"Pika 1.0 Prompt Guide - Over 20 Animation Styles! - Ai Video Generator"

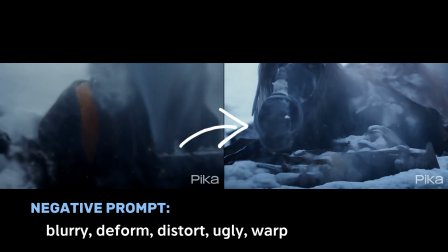This is a negative prompt that I used for all the videos shown in this tutorial.
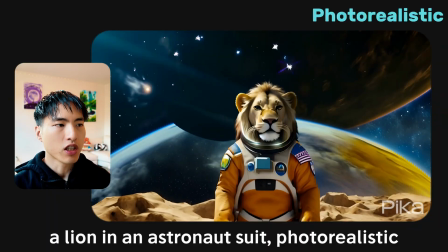Now for more realistic videos, you can try photorealistic, which tells Pika you want something that looks like a real video. HD video can work as well. But also think about the situation where the video will be taken from.
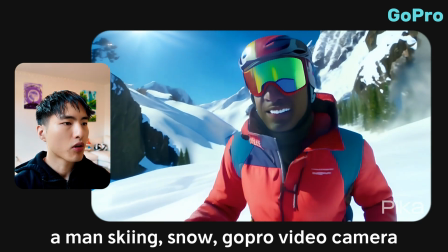GoPro camera data is pretty common, and so the GoPro keyword can be used to pretty good effect for outdoor action shots.
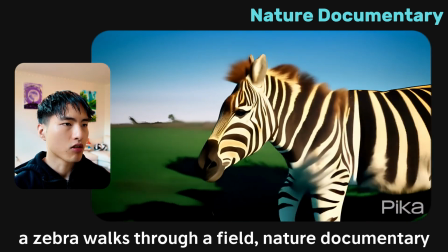Asking for a documentary is another way to produce realistic looking videos, especially for nature and animals.
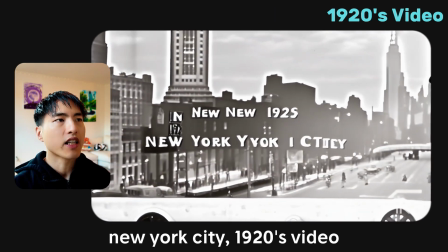It's possible to date videos by adding years like 1920s to your prompt,
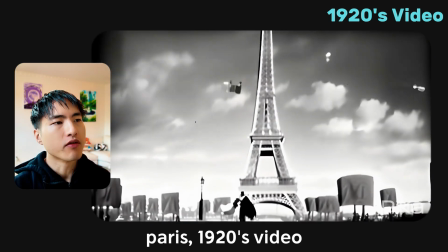which generates these really old looking videos that are in black and white and
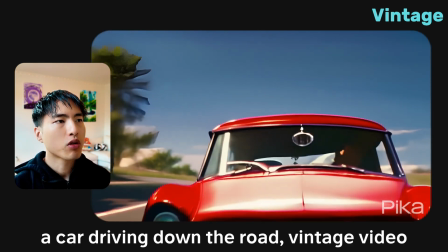have some flickering between the frames. The keyword vintage also produces old videos,
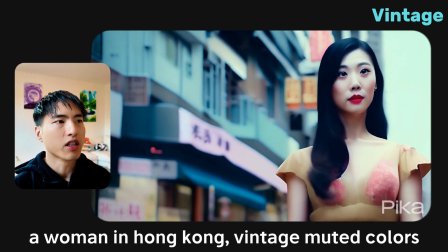although they do tend to have some color in them, as opposed to being just black and white.
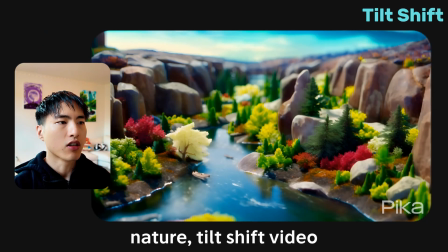One of the coolest animation styles is using tilt-shift photography,
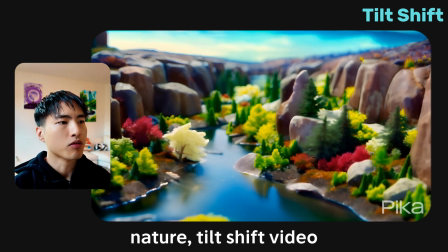which uses shifted camera lens to produce the illusion of miniature models.
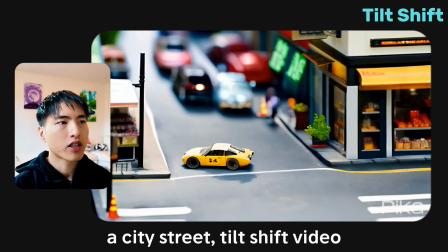I found that this works really, really well for landscapes and cityscapes and creates a tiny world, but not so well for other subjects like animals or people.
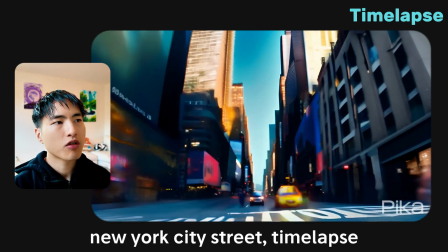Time-lapse videos are also possible. Just include the word time-lapse at the end of the prompt. We need to discuss camera angles, which has a huge effect on the perspective the video is seen from.
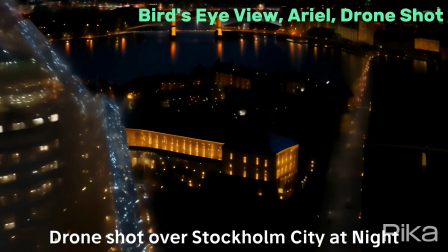Prompts that include bird's eye view, aerial shot, or drone shots places a camera in the air, far above the subjects.
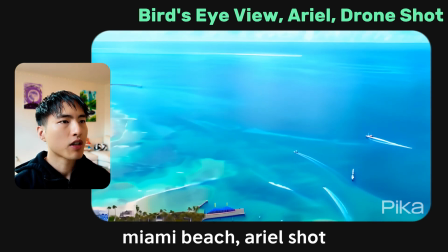Like you're taking a video from a drone. This is great for landscapes, or if you want to zoom out from your subjects.
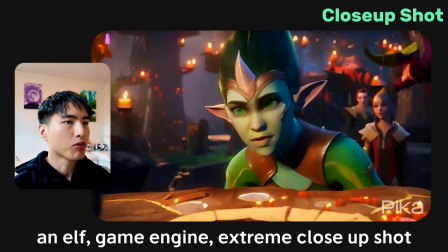The close-up shot does the opposite and brings the camera in front of your subjects with a focus on their faces.
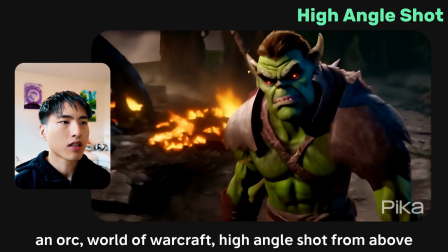High-angle shots place the camera above the subject and tilts down, so that you're looking at them from above.
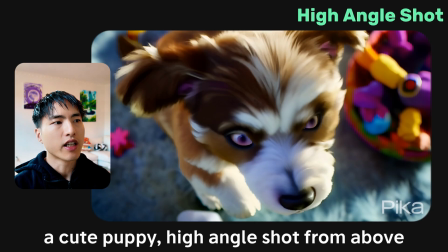It makes people look smaller and weaker and shows subjects in a vulnerable position.
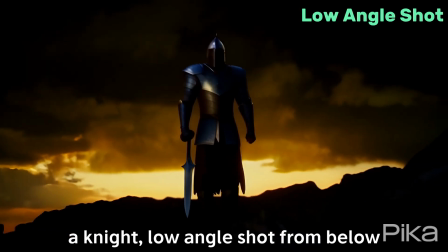The low-angle shot will place the camera below the subject so you're looking up at them.
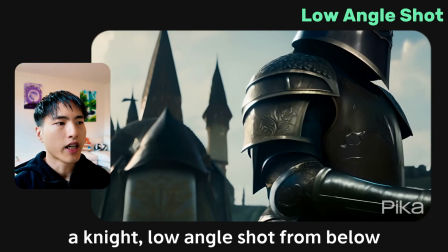It makes people look larger and stronger relative to you and is useful for displaying a more intimidating presence.
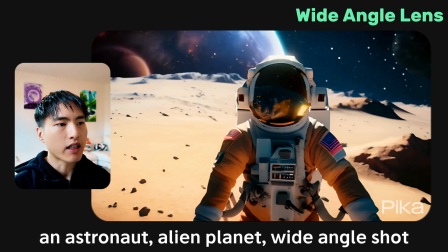Wide-angle lens pulls the camera back and emphasizes the surroundings of the subject.
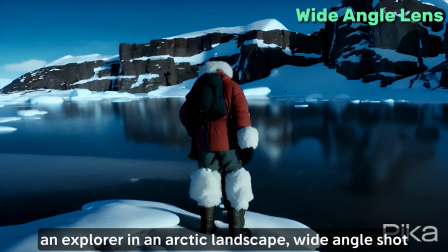It's great for showcasing the surrounding landscape.
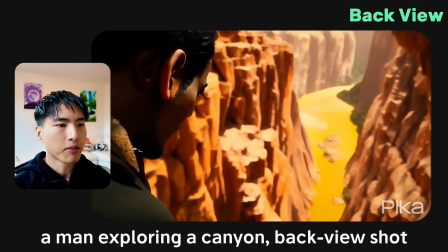Finally, you can put the camera behind your subjects, like you're following them around somewhere. Controlling colors in Pika Labs is pretty hit or miss. The results are inconsistent right now, but it's still worth trying if you want to maintain a consistent theme in your videos.
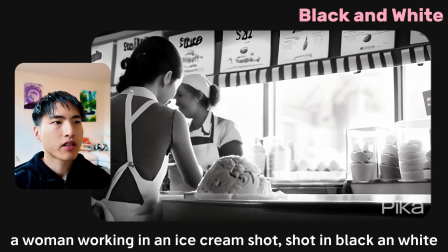Black and white is pretty self-explanatory. It's a timeless classic and never really goes out of style.
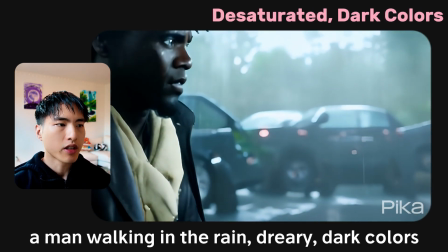I tend to prefer darker, desaturated colors myself because they feel more impactful.
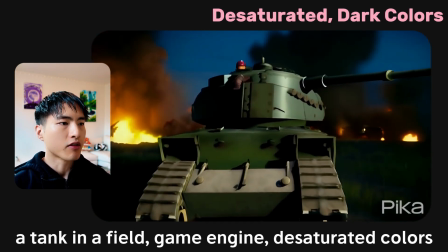But if you want a friendlier and happier vibe, you can use pastel colors,
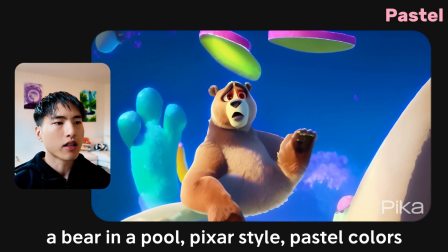which has these baby blues, pinks, and greens for a softer, easygoing tone.
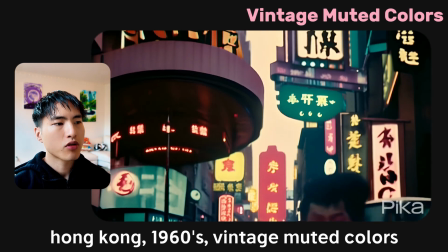Vintage muted colors work well for retro videos. Try using 1960s and vintage muted colors in your prompts. You can add additional flair to your videos by referencing specific movie genres and directors.
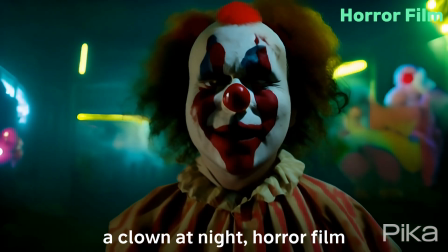I did have some fun generating AI videos using the horror movie genre.
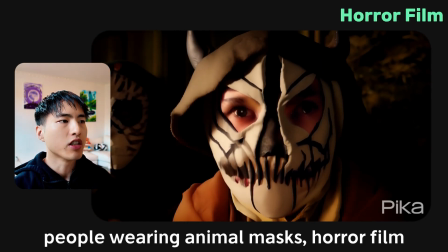I don't really watch horror movies myself, but it is cool to see what types of videos that Pika associates with the horror genre, even if they creep me out a bit.
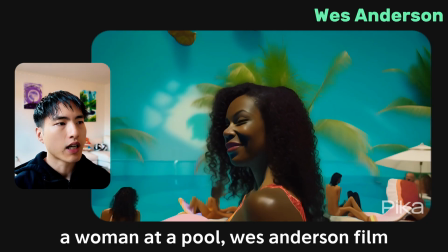Some notable directors that have distinct styles include Wes Anderson,
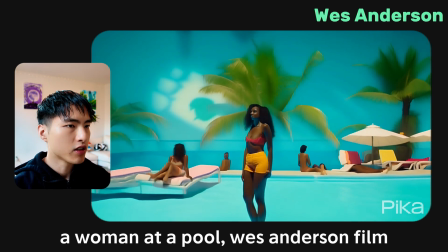who uses a lot of pastel colors and vintage aesthetics with less motion in his frames,
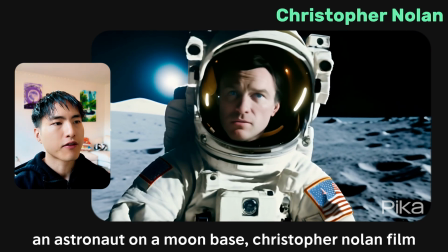or Christopher Nolan, who is known for his sci-fi films that have darker, more muted colors. If you want to see more guides for Pika Labs, hit the subscribe button. Also, if you want help getting started with Pika Labs, go check out my complete comprehensive beginner's guide over here.